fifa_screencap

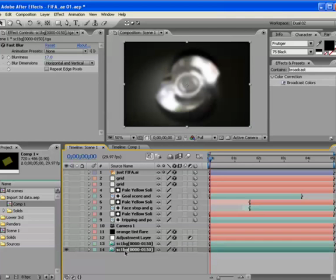And I'll turn off this one here, and you can see that we've got an effect on here. It's just fast blur. Give it a little bit of a blurriness here, 17 pixels, and put the other layer over it.
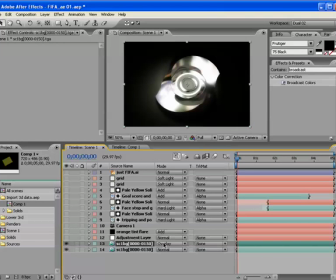Now this other layer has no effect on it at all. If we go to the transfer modes though, you can see that I've applied overlay transfer mode. If I go normal here, you can see it's just a regular 3D, but if I go overlay, you get sort of a softer, more contrasty sort of a look there. Now you can play around with all of your settings here.
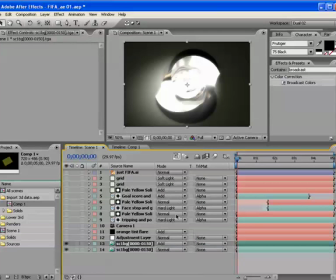Sometimes hard light works really well, sometimes add. You get a whole bunch of different looks here.
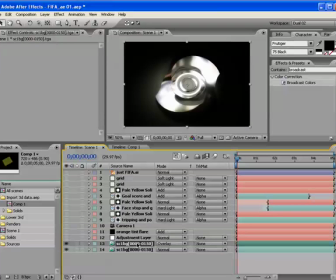I chose to use overlay in this case. So the next thing that I did was I added an adjustment layer because I wanted to have a little bit more color here. We wanted to, the color scheme that we decided to go with, and we talked about this quite extensively beforehand, was green, which of course soccer pitch is green.
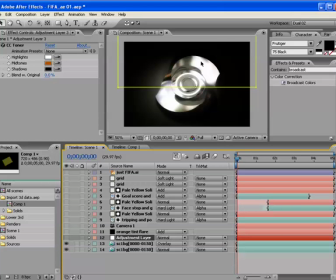And brown, just because green and brown, I don't know, they go nicely together. So those were the colors that we decided to go with. This is kind of an orangey sort of a brown, kind of a rust sort of color. So what I did is I created an adjustment layer, and I masked off the adjustment layer.
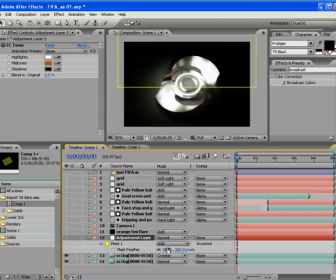You can see the mask right there. And I also feathered it quite a lot so that we get a nice soft gradation here. I then applied CC Toner, which comes with After Effects. You might have to install it separately. And you can see if we turn that off and on, we get a nice little, almost a sepia kind of look, just in the top half of our image here.
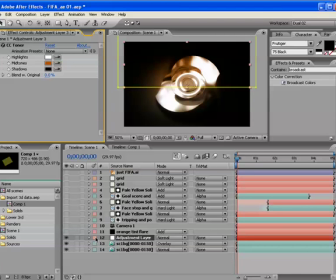So that's what we did, just to give a little bit more visual excitement to the image. So the next layer that I've got here uses null lens flare.
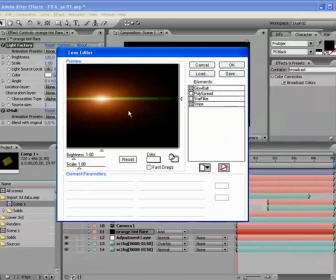Bring that up. So this is what the flare that I ended up using. You can go to, I believe it's www.redgiantsoftware.com, null lens flare.
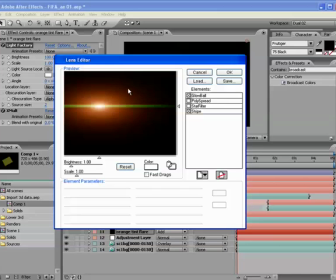Again, this is another plugin that I have in my toolbox that I use all the time, not just for doing lens flares in the traditional way of like when you have a light in your scene and you have the sun coming in and everything.
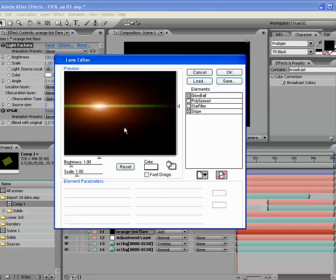I find that it works really well just as an accent to make scenes look a little bit more interesting.
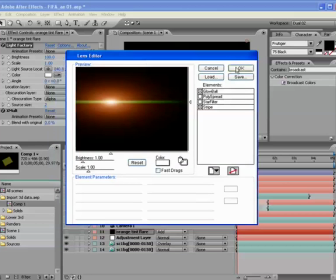I'll show you a little bit actually, let me just hit OK here and turn this on.
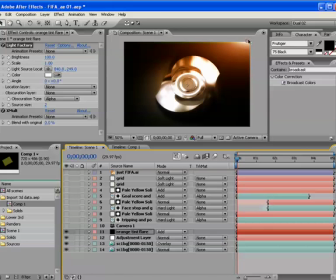And that's exactly what I did in this case. I was looking at the scene and I was thinking, well, that looks okay, but it sure is looking awfully sort of bright in the center and dark on the outside. I wanted to give a little bit of light up to the outside a little bit, just to give it a little bit more of a little more punch.
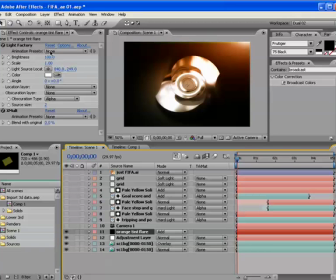So what I did is I chose Light Factory here,
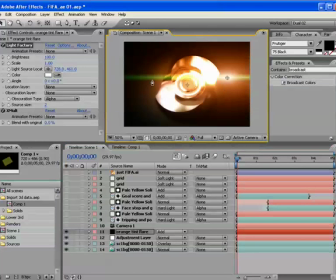and instead of putting it way down here where it's really big and obvious, I hit it way up in the corner here.
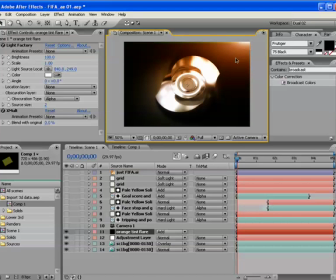So all it does is suggests a little bit more light coming up in the corner of the composition here.
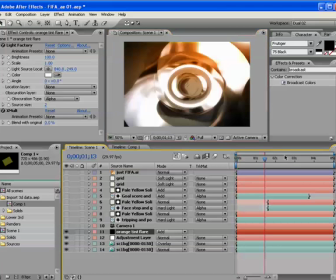And you can see as we go through here,
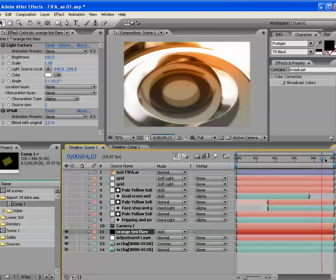that stays up there and it gives a really nice sort of a burn up to that corner that I quite liked, and sort of affects everything else here,
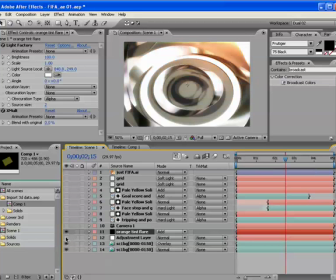including the toner layer. You can see it just kind of bumps it up a little bit.
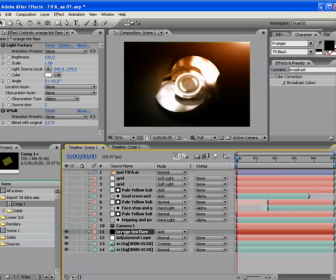So that was my thinking behind doing the lens flare there. Xmalt, by the way, makes it into a 3D or not a 3D. It takes the alpha channel of the effect and composites it over your composition.
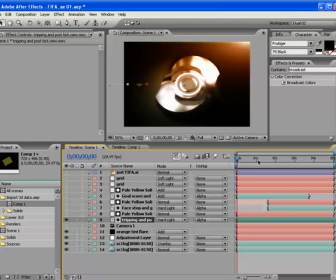So the next thing we have here is, I'll turn that on. We can't see it right now because we're not at the proper spot in the timeline.
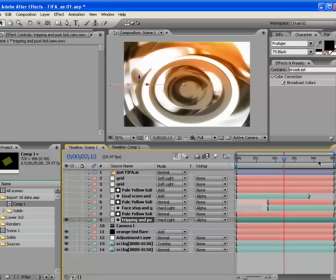Some video footage.
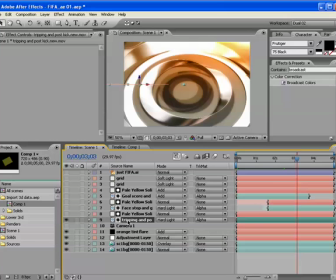And there is a reason why we don't see it, of course. If anybody remembers, I turned off all my camera data. So we are actually looking at the layer. It's right there. But what I'm going to do is turn the camera back on. And there we go. That's what we're looking for right there. So this is the reason why we wanted to have the helper data right here,
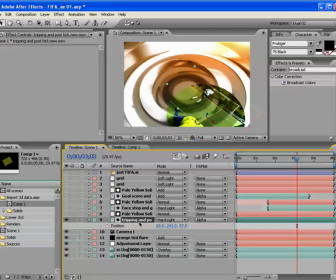the position and the orientation that I've applied to position and orientation of this layer right here. So now when we move in and move out, this layer is going to be perfectly positioned. And I actually offset it a little bit just to give it a little bit more visual data, or visual information.
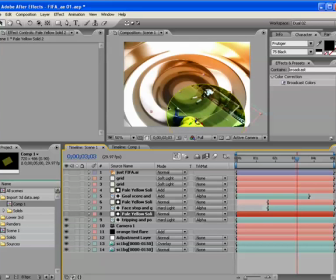And I also created a nice little mask here, so that I was puzzling over how to get the video image on. I could have done a push, I could have done a fade up, I could have done any of those things, but because there are so many circles in the composition, what I decided to do was,
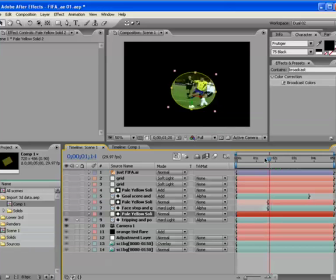let me just solo this layer here, I decided to use a mask that opens up to reveal the video that I've got there. If I hit my U key with the mask layer selected, you can see I've animated the mask shape so that it's fully open there,
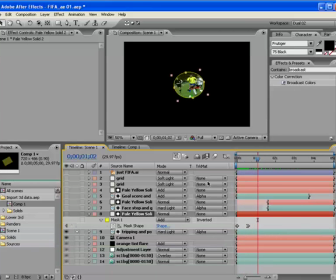and then at the start of the composition it's actually closed. So that's how I chose to transition between all the video clips right there. If I turn on the next video layer, I'll solo that as well so we can see it.
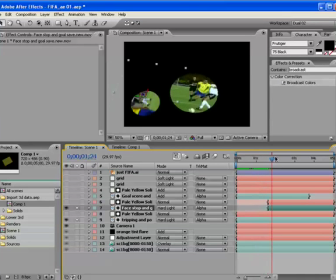That first video layer is there, and then in comes the next video layer just like that.
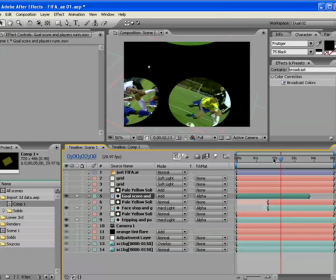And we'll turn on the next video layer, and that's actually there from the beginning.
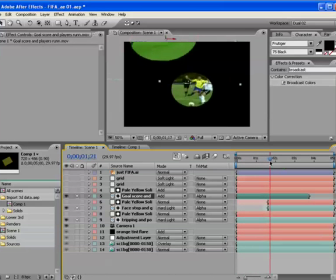Boom, there's the first one. Goal! There's the second one there, and the third layer comes in.
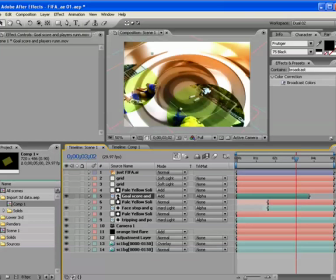And when we take all of the solos off on that, I've also applied different transfer modes to these ones as well. Add transfer mode to the first one, hard light and hard light. I play around with transfer modes. Depending on the composition, some works better than others. And we've got sort of a nice looking composition with the circles there.
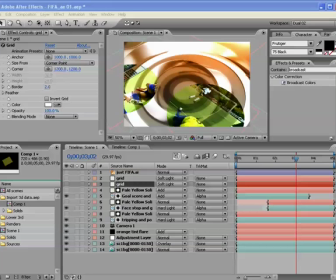Adds a lot more visual interest to the composition. So next thing, we're almost finished here.
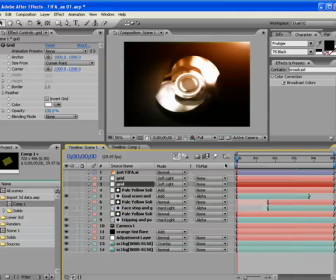A couple more things that I've added. One thing that I often like to put on my compositions are some grid lines. Now there's a couple of reasons why I like to do this. One, I just like how they look. I think it adds sort of a nice kind of a technical sort of a look to things.
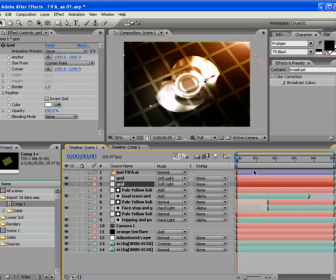But the other important reason that I put them on is to give a little bit of more of a sense of 3D space.
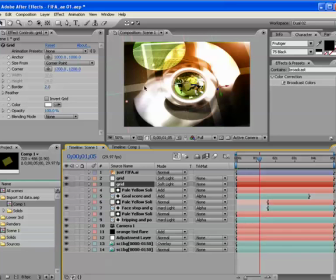As we move in here, you can see that I've positioned some of these grids in different layers height-wise on the Z-axis,
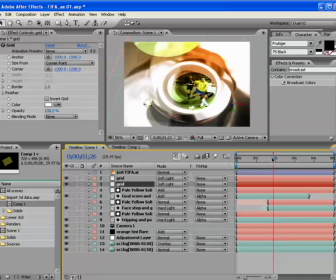so that as you're moving in, the parallax shift sort of gives you more of a sense of where you are in 3D space,
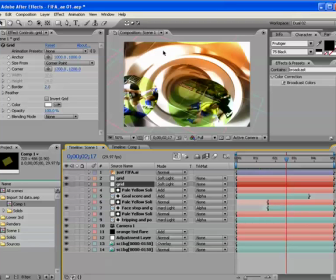especially when you've got a scene like this where you've got these stadium-like things. It's really hard to get oriented and to figure out where you are on the 3D space. So having these grid lines here gives just another visual clue that lets you
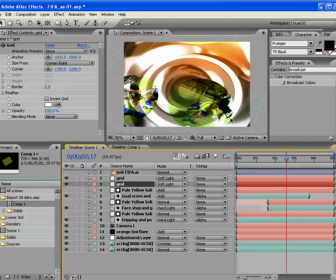sort of orient yourself in 3D space so that you know exactly where you are.
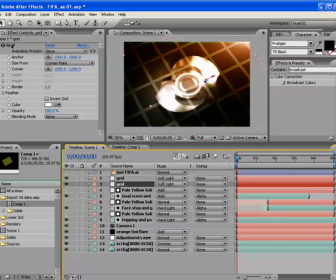So these are both pretty simple grids. All I did was applied the grid filter. Grid, where are we here? Generate grid. Play around with the different sizes, and then the important thing is to offset them in 3D space.
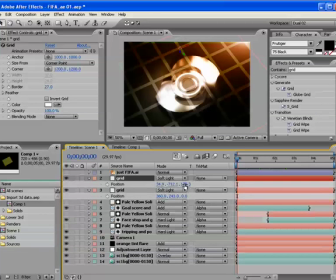So let's see, this is the big one here, position. And you can see that if you move this around, and we'll go to Y, as this moves up and down, you can see that it sort of sets off where you are in your space a little bit better.
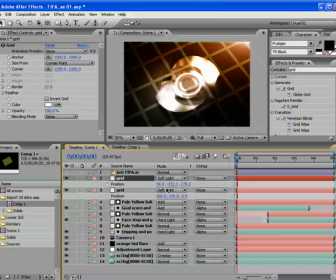So no keyframes to those. I just created them. Transfer modes on both of them just to soften them up and put them into the background a little bit more.
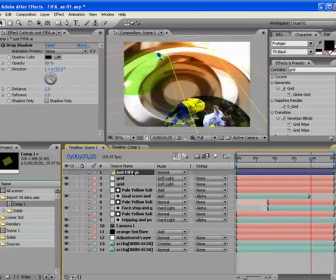And those are the grids. And finally, towards the end here, I have the, actually it was all throughout, we'll turn it on.
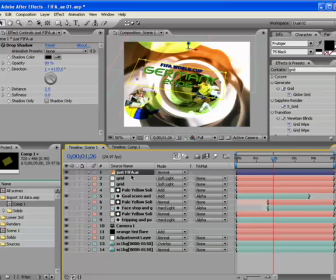I've got the logo, FIFA World Cup Germany 2006. Again, no keyframes, that's there for the whole time.
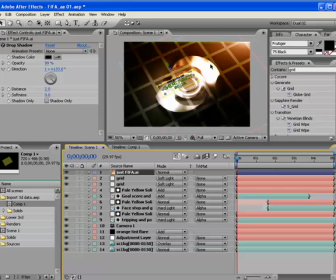And that, because it doesn't move and it's lined up with the grid lines, really gives a good frame of reference to where you are in 3D land. So that's it. When you stop and take a look at it, it's actually quite a simple After Effects composition, and the project itself is actually quite simple.
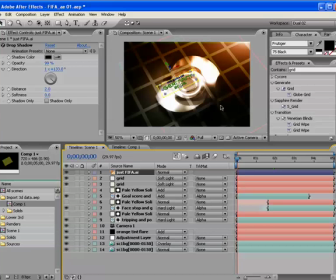The important thing is coming up with a good camera move in 3D Studio and making sure that you've got some nice strong colors that work with things. So I actually created, was it 3 or 4 of these scenes,
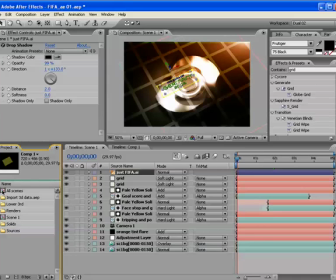different camera moves for all of them, and I composited them all together into, see, there's scene 1, which we were just working on.
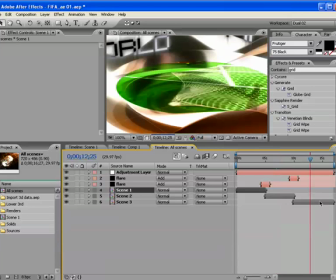There's scene 2, and then there's scene 3. And scene 2 and scene 3 are pretty much identical in their setups and everything.